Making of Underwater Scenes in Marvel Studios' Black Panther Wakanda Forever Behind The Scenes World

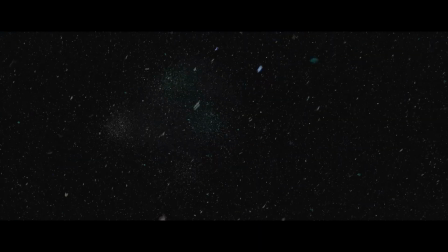So turbidity, marine snow that affect clarity,
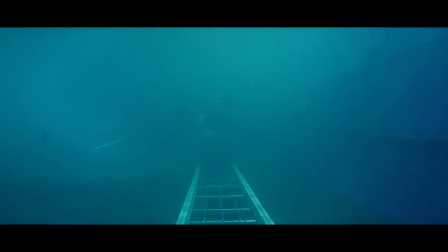so that it isn't crystal clear, but at the same time finding a balance so that there is focus.
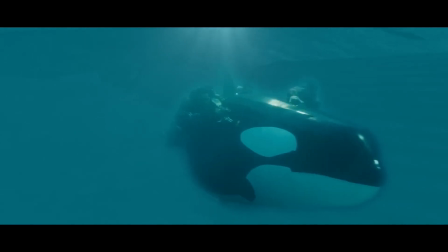So that as a viewer, you're immersed in this world and you understand you're underwater without having to process it too much, but yet at the same time, there is a clear point of focus for each shot.
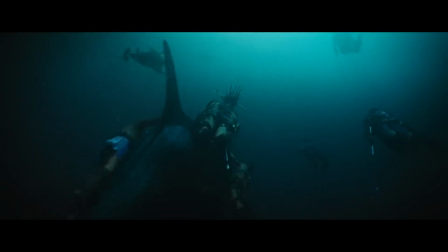And that was something that Ryan really wanted to stay true to, of color absorption and the colors that disappear underwater.
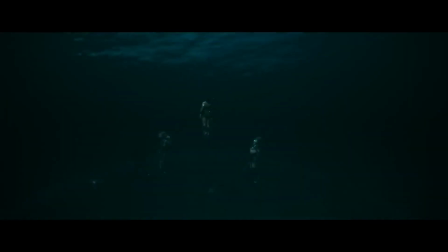And I think because we did that early on,
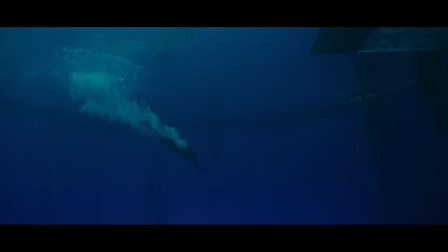it allowed us in post to continue to sit with the studio and the rest of the filmmakers to kind of show what underwater truly looked like.
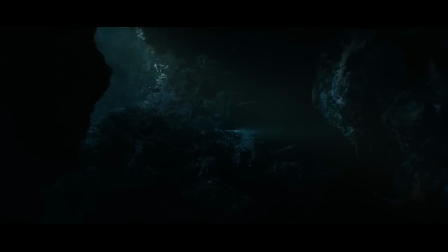And I think that was something that I believe, for the most part, we were able to deliver on pretty successfully. I'd say so. You and the team did an incredible job. Jeff, thank you so much for chatting with us, and all of you at home,
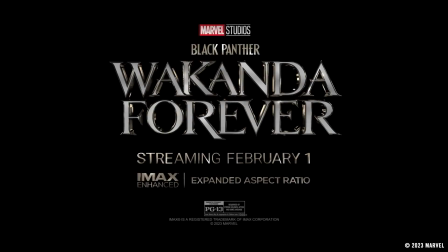make sure to rewatch every moment of underwater action in Marvel Studios Black Panther Wakanda Forever, coming soon exclusively to Disney+.